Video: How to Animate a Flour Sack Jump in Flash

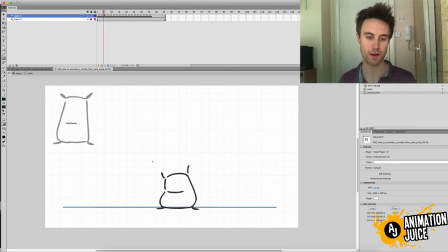Same frame. They're reaching their destination at exactly the same frame. They're what they're it's like a mirror image of each other. Now that's not good. We want to not just overlap, not just have the movement following through and overlapping the
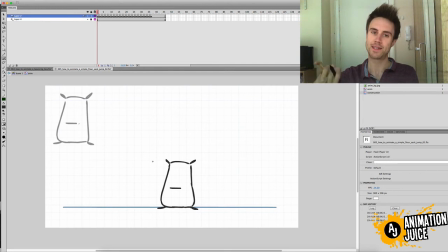nubs, but we also want to overlap in the sense that we want different body parts to arrive in the pose at slightly different times. We want to arrange that pose with all of these elements
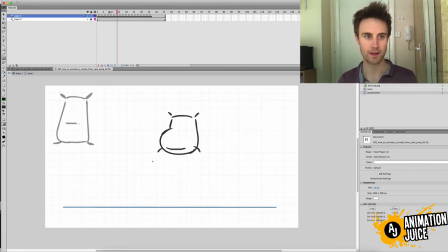reaching it at slightly different times. You know, like people arriving at a party. No one arrives dead on 7 p.m. Everyone sort of arrives in and on and around 7 p.m.
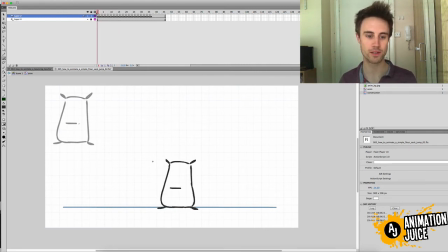And that's sort of how I think about getting into poses. We really want to get the different body parts happening. We want to get into this squash pose. All the elements that are creating this squash pose.
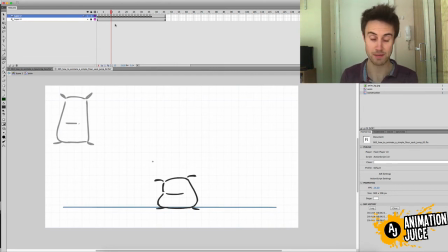We haven't got many elements because this is a very simple form, but the elements that we do have, these little nubbins, we want to stagger them. So I want to pick one of the arms and just get it to arrive slightly
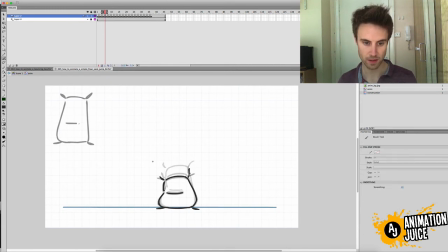later than the other arm. So let's just
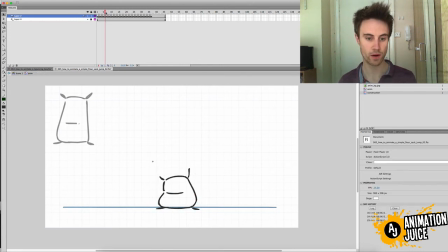and that'll also create a nice moving hold, where moving hold is where it's the same thing, just as I described, really, where you've got one pose and then you just take it slightly further.
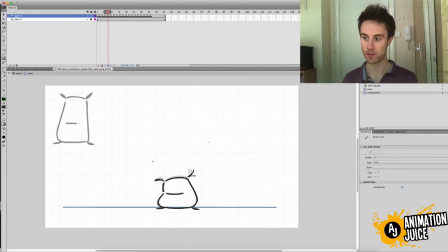Maybe if it's like someone going over there, you'd have the and then the moving hold, you would just tweak those elements ever so slightly, so you just emphasize maybe the eyes widen ever so slightly,
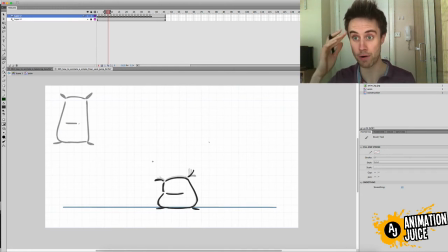maybe they just lean a little bit more forward, maybe their arms go back a little bit further, maybe the brows just raise ever so slightly, all over the maybe 12, frames or so, just to get that moving hole, just so things don't hit a dead wall, a brick wall, and just like and stop moving altogether.
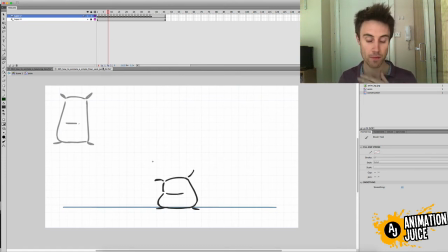Nothing stops moving. So by doing this as well, this having different elements arriving in the pose at different times also helps to create those moving holes. It just keeps everything moving, looking fluid and looking natural, and it's very nice to look at.